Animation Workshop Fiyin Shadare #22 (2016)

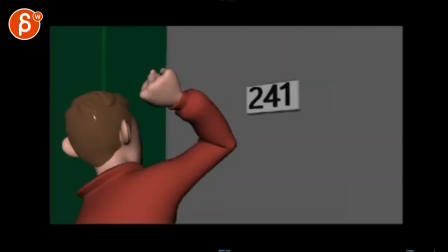(0:03)
All right, let's take a look at this one.
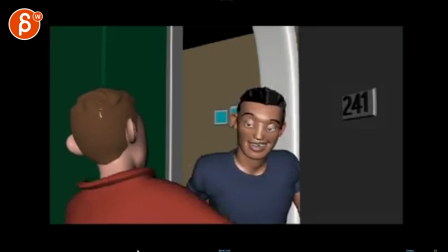(0:06)
So this looks like the lens has changed because now everything is correct,
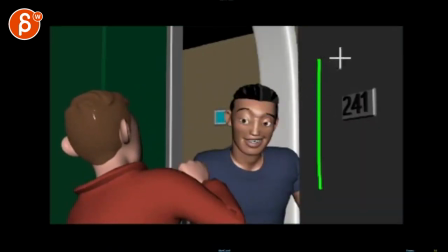(0:17)
which means you could still punch in if you want to, right, to get that type of framing. You would still get, you know, the door number will come in and you get a nice facial stuff, you know. The thing is, now you are, that's the half, and you,
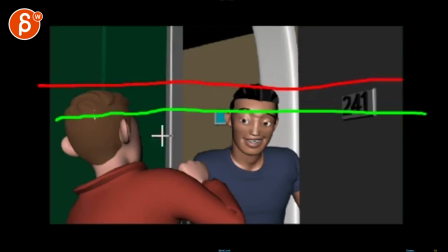(0:35)
I mean, it's a cliche thing to do, but it's a very useful beginning in terms of framing.
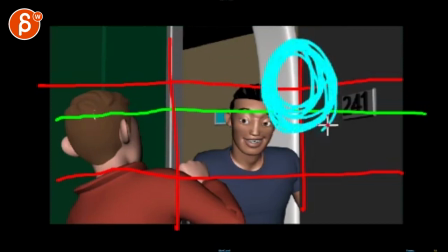(0:43)
So you could still, you know, with the guy, he could end up being here. That's my massively long scribble.
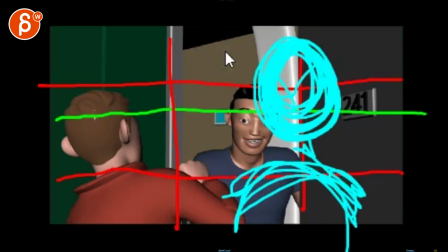(0:52)
But, you know, he could be here. And then just, you know, your other guy is just kind of here, blurry.
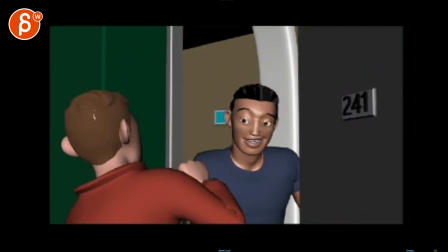(1:01)
but that would be your full framing and you'd be in a nice thirds composition versus that that's just a bit low you know what I mean like there's some moments here where you're just kind of
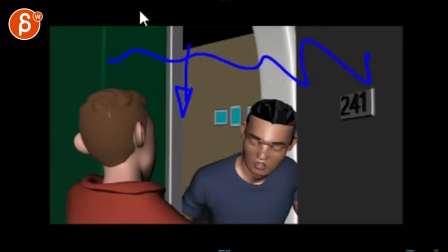(1:10)
it feels like you want to reframe so you're not having all that empty space anyway that's just for framing
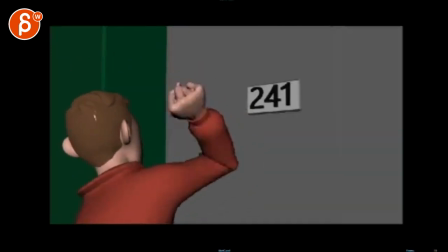the knocking is cool just make sure that you know as you do this again this might change if you do all your the framing differences but this is all cool I love all this
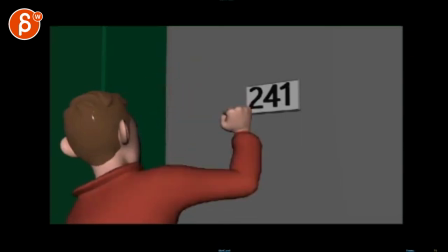(1:29)
but the head seems to have like a headline or head IK So you can see how it just kind of stays put, so watch out for that.
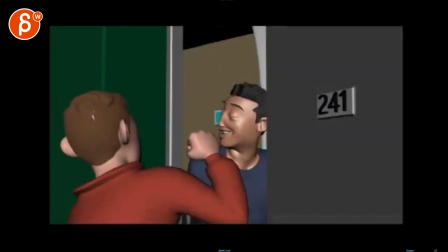(1:37)
On something like this here, when he goes down, the shoulder will come down. It feels like by now, you want to re-orient the character, so it's a bit more straight up and the head is not so, everything is kind of leaning over this way, so you can lean it back to the right,
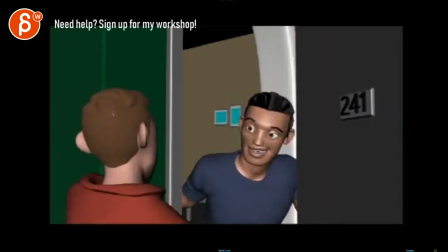(1:53)
like to this,
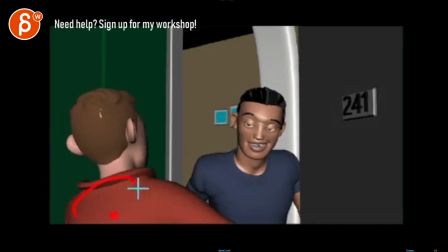(1:54)
but earlier. and this feels more like a pivot pivoting off of you and rotating versus also a translate you mean like he just kind of does a weight shift change to stand properly and it's just was like a rotation in the in the spine and the upper spine you know
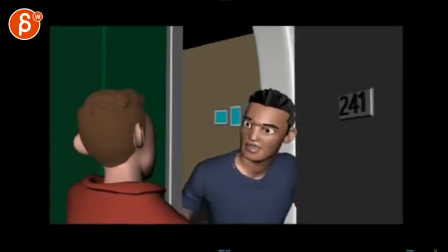(2:12)
the chest and not the roots so that's just for that that's with the other guy there's
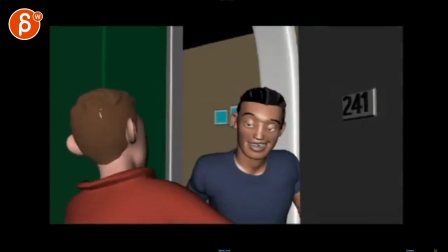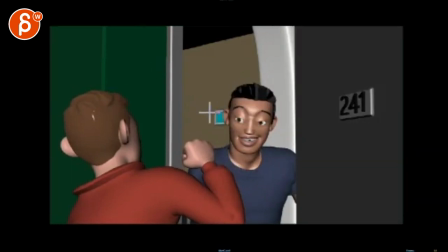(2:27)
something weird here like I like all this like all that and here he's already looking at the fist so that by now it feels weird that from here to here feels like eyes are really parented to the head and they're kind of looking to the right and then they dart over almost looking
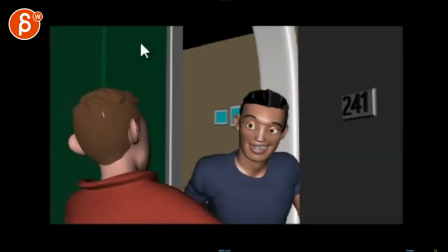(2:45)
at us during a blink and then you blink and then it go back but it's not looking at him and his eyes really cross-eyed and then here you got the big expression but this still feels like he's looking over his shoulder and only now
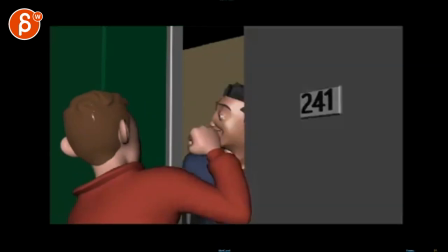(3:04)
do I feel like he's looking at him and to me it feels like you can just make this so much simpler he gets to this
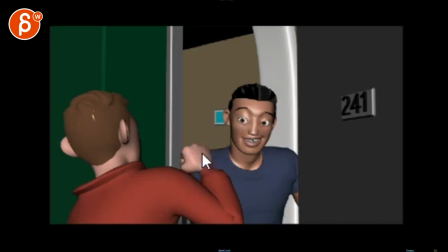(3:11)
starts blinking while still looking towards the fist and on the eye
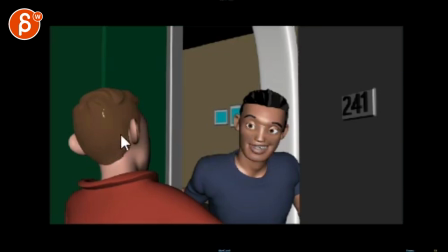(3:17)
when the eyes open he is looking at the kid which is here
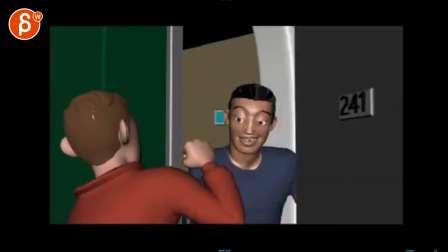(3:23)
otherwise it feels really confusing not confusing but it feels like it's very very unfocused.
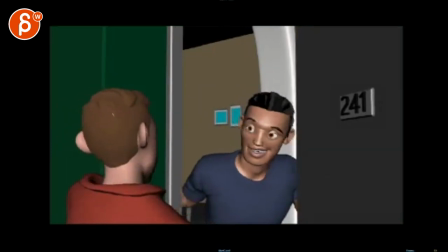(3:28) What are you doing here, Reynolds? Your DVD player broken.
And I think you hear something in the sound.
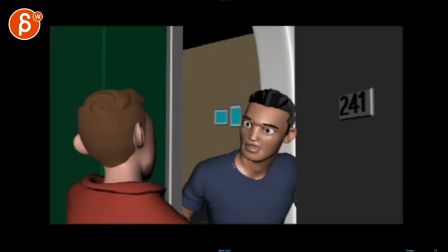(3:40) What are you doing?
Here. Here it does it. You know, like, a little sound there.
What are you doing here, Reynolds?
It's kind of missing. It would happen around here. And to me, it feels like you could almost look at the guy longer, maybe look up and down and kind of size him up.
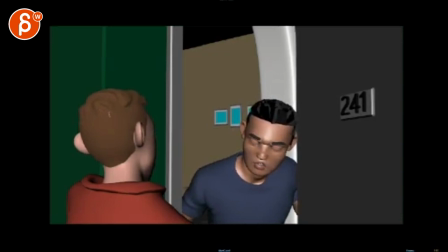(3:58)
And then...
What are you doing?
And then it's kind of, what are you doing? You know, just at that moment when he goes, that's almost to me like that's the moment when he looks away from him.
What are you doing? What are you doing here, Reynolds? Your DVD player broken.
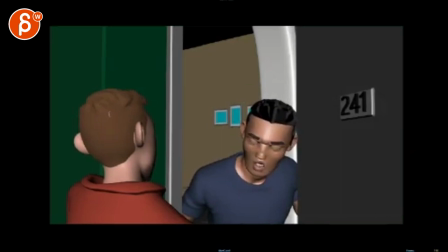(4:14)
It's cool. The rest I like.
What are you doing here, Reynolds? Your DVD player broken.
The only thing is that once you hit this spot and I scrub through, there's a little bit of movement, which is cool, but there's nothing in terms of a bigger head arc, some accent, something that doesn't have to be big.
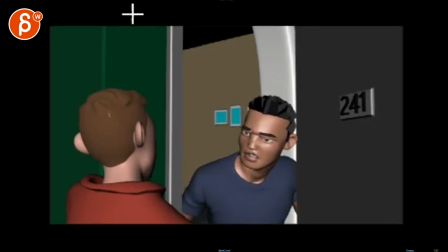(4:30)
I'm not talking about something this big, I'm just talking about something where if you track the nose, it would just do like this, like this amount and that's it.
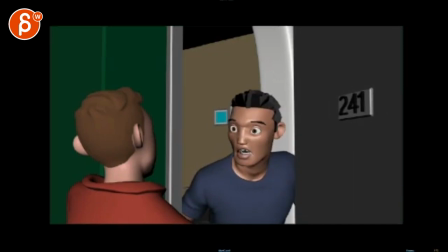(4:46)
That feels really late. The widening and the hit move broken. I would actually keep that on the nose and keep that on broken.
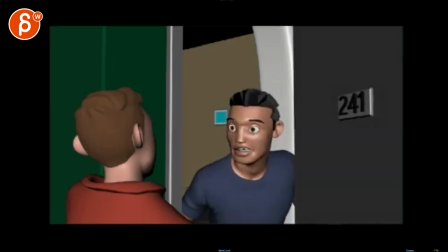(4:58)
Or later. It's just kind of in between where you might say, broken, broken like that, or it's broken, huh? You know, where it's an accent afterwards. And right now it's just in between. It doesn't quite work.
DVD player broken.
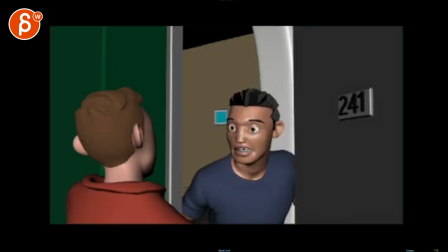Stay in this versus that. But anyway, that's kind of the impression on this one.
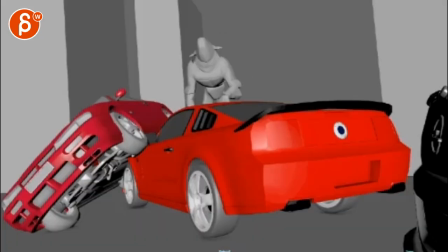(5:27)
Check out this guy.
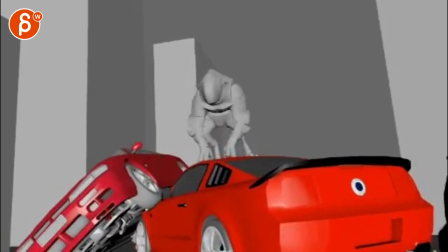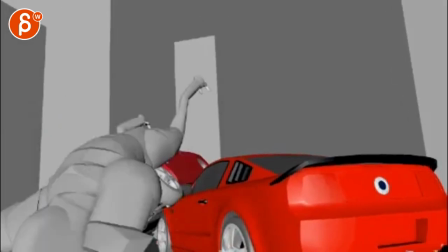(5:35)
Cool, I like it. Could be cut out much sooner. Cut, you know?
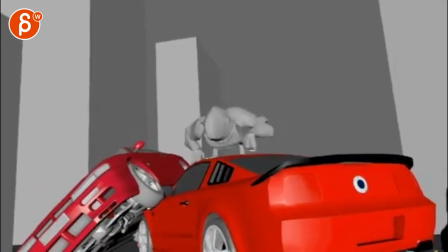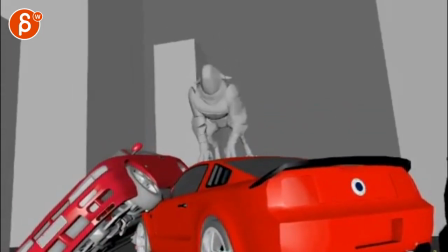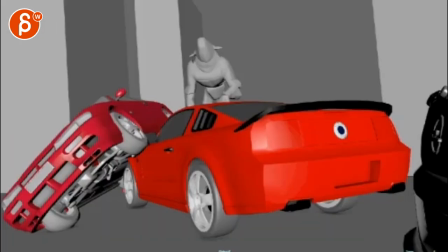(5:54)
there you go, cut there and in the beginning I would actually cut in so he's not moving not moving, not moving and then he starts moving and now the root moves even that feels a bit weird but I guess you could, I would just cut in around here
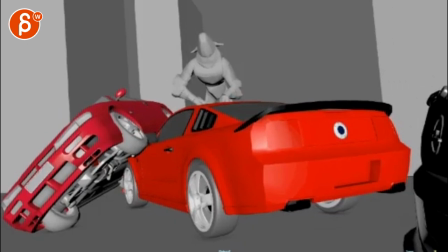(6:11)
so you cut on action like he's already moving I was just saying you might probably cut in later because then the camera is moving,
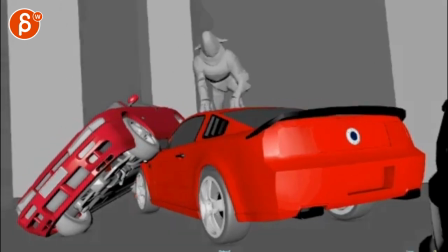(6:18)
so I would probably cut in here so it really feels like it's a shot out of a sequence
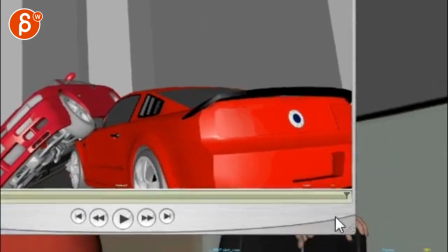(6:26)
and I can't tell you which frame because it's it's so small
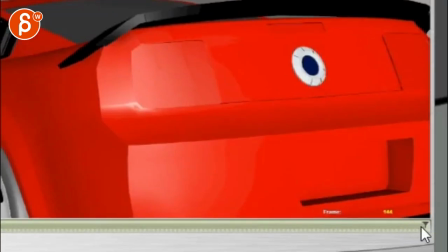(6:35)
there you go now I can't screw up so I'm cutting out at 144
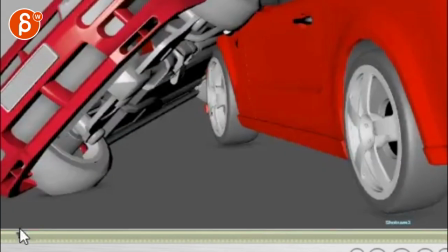(6:40)
and hold on I can tell you I'm cutting in at 21
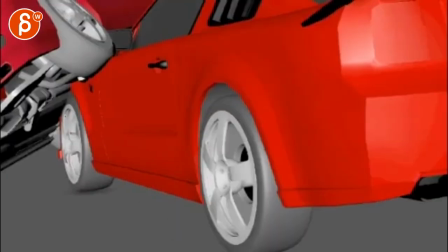(6:46)
21 is when I cut in
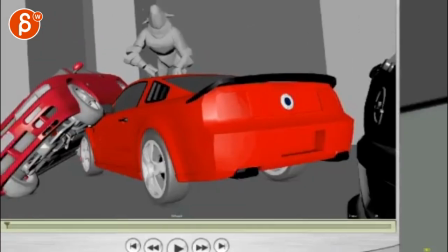(6:53)
alright But other than that, let's go back here.
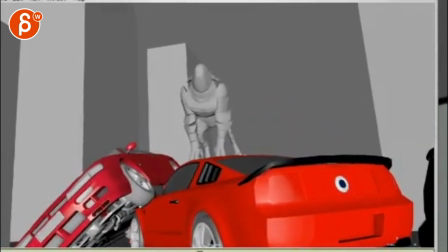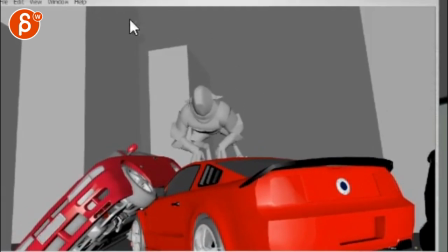(7:01)
I think the only thing I would say is his way down is a bit simple, just kind of a translate down with a little bit of a one axis type of thing. And then the same thing up. It's cool how he goes up with the stomach thing going first, but it still goes in one axis.
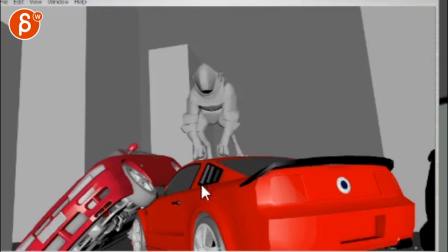(7:16)
And I think you can add a little bit of a, a little bit of sideways lean, a little bit of a Y rotation. Give this a bit more complexity. So he gets up, you know, like he pushes off with one arm more than the other. so by now this would be a bit more stretch and this could be already a bit more bent.
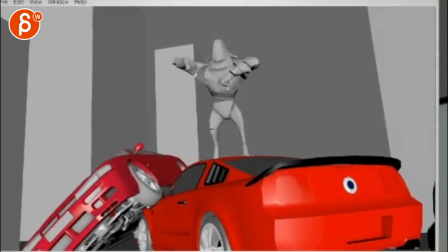(7:31)
And then it gets back into this and watch out there's some moments where it feels really disjointed like the head is kind of stuck, the chest is moving separately, arms are doing something, the hips are doing something but there's no up or down or sideways on the hips after all that movement here
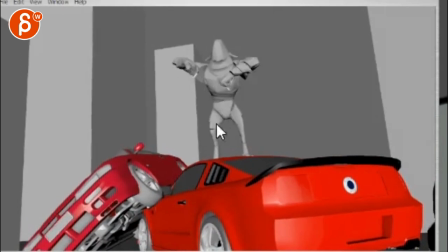(7:47)
just kind of locks. Locks as in I don't feel any momentum I'm carrying over from this. I just kind of there with some rotations. That's cool. And that's cool.
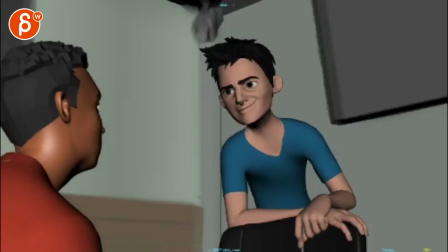(8:00)
Yeah. It's neat. Now this guy.
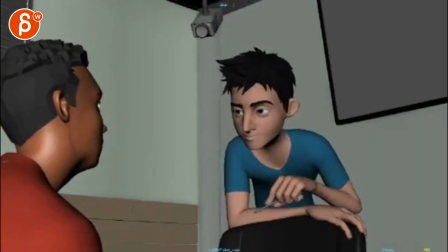(8:05) Your internet activity over the last 10 years is being scrutinized.
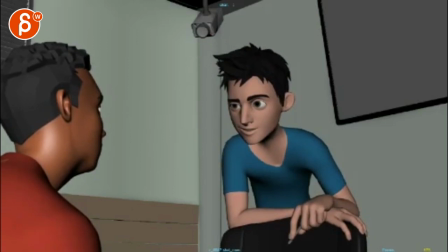(8:14)
I think all I would do is when you talk about beats. Mute. See this? Minute.